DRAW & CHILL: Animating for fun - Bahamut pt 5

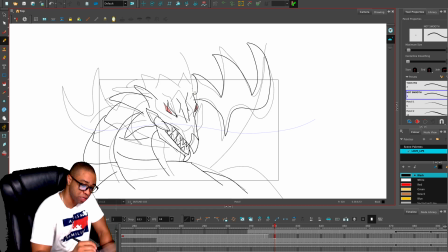[16:21]
And you know, something else to keep in mind about this whole thing is like, we could make this look really beautiful and make it all, you know, pristine, clean drawn, and all that kind of stuff. But I think when you do that, you lose a little bit of fun.
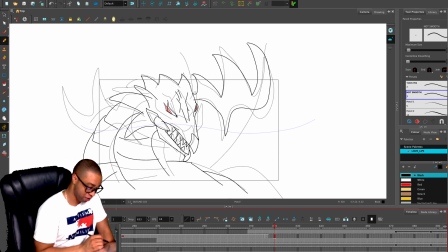[16:40]
I mean, I know I do. I don't have as much fun trying to make it so perfect. So that's why I kind of like to just do what we're doing right here. Just make it interesting without having to overthink it.
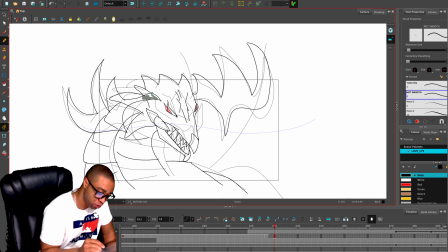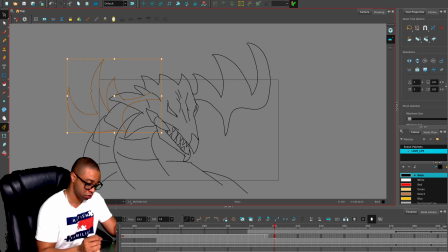[17:09]
This horn is probably way off. Again, try not to overthink it, but we do want it to kind of be on character, you know. Actually, let's just erase this. Let's just grab this one. Copy, paste.
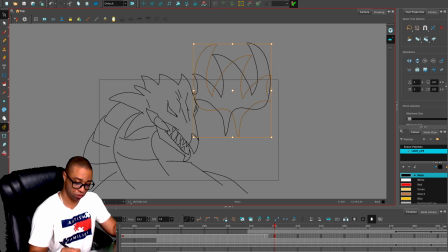Kind of turn it a little bit because it's at an angle.
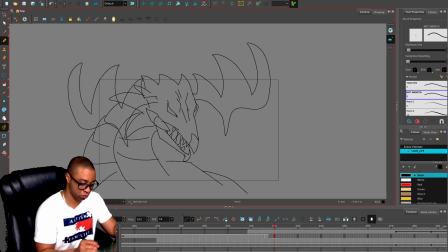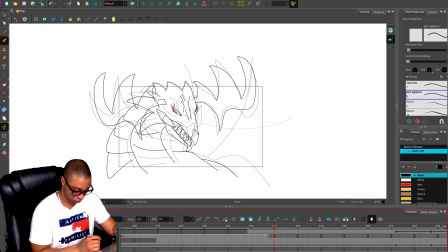Then, so move that down a little bit.
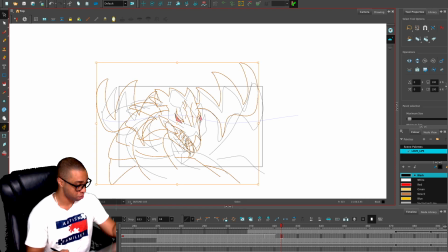[17:59]
We're gonna kind of take this and just, we're gonna move the head just a little bit at a time,
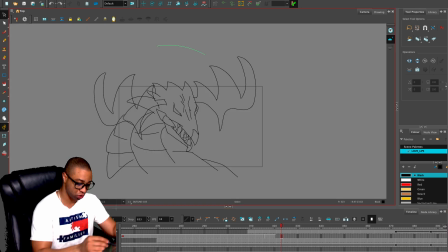[18:09]
just so that we can show a little bit of a movement, like he's breathing. Kind of like that there.
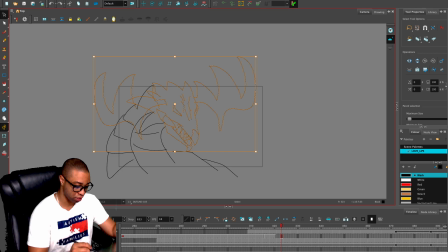[18:29]
What is that? Oh, kind of like this.
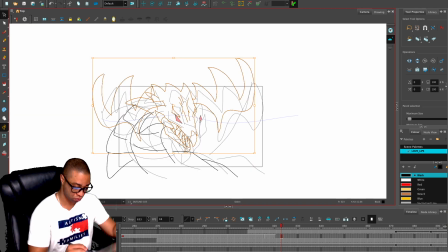Yeah, like that. And then we're gonna take the bottom mouth.
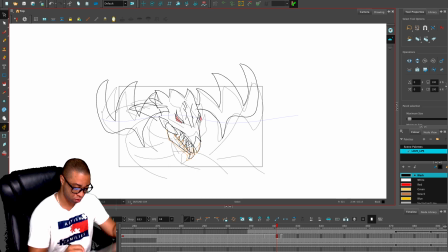Open it up just a little bit.
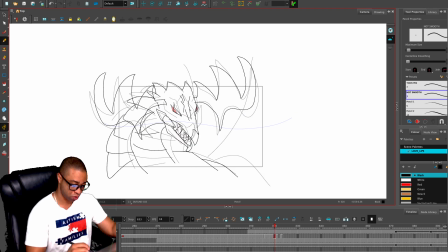[19:05]
And then with that being said, we're gonna just fill in the gap of just a little bit of his mouth.
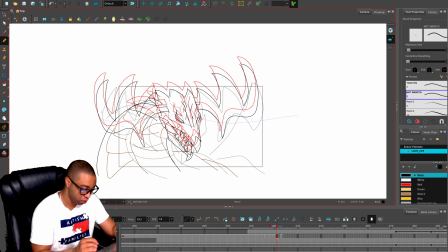[19:24]
Kind of like that. There we go.
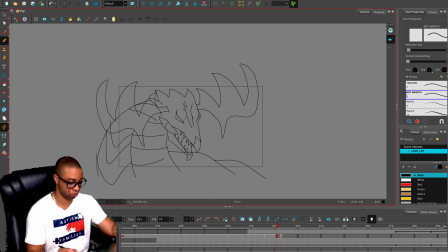I'm gonna put a few more spikes on the back of his head. I just don't like him look so bald.
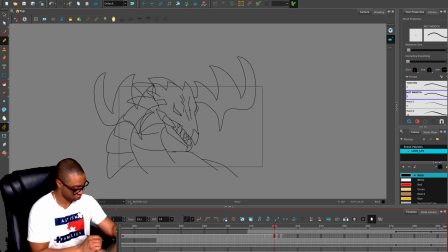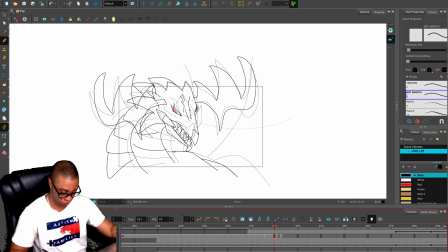Okay, so we're gonna do this for a little bit.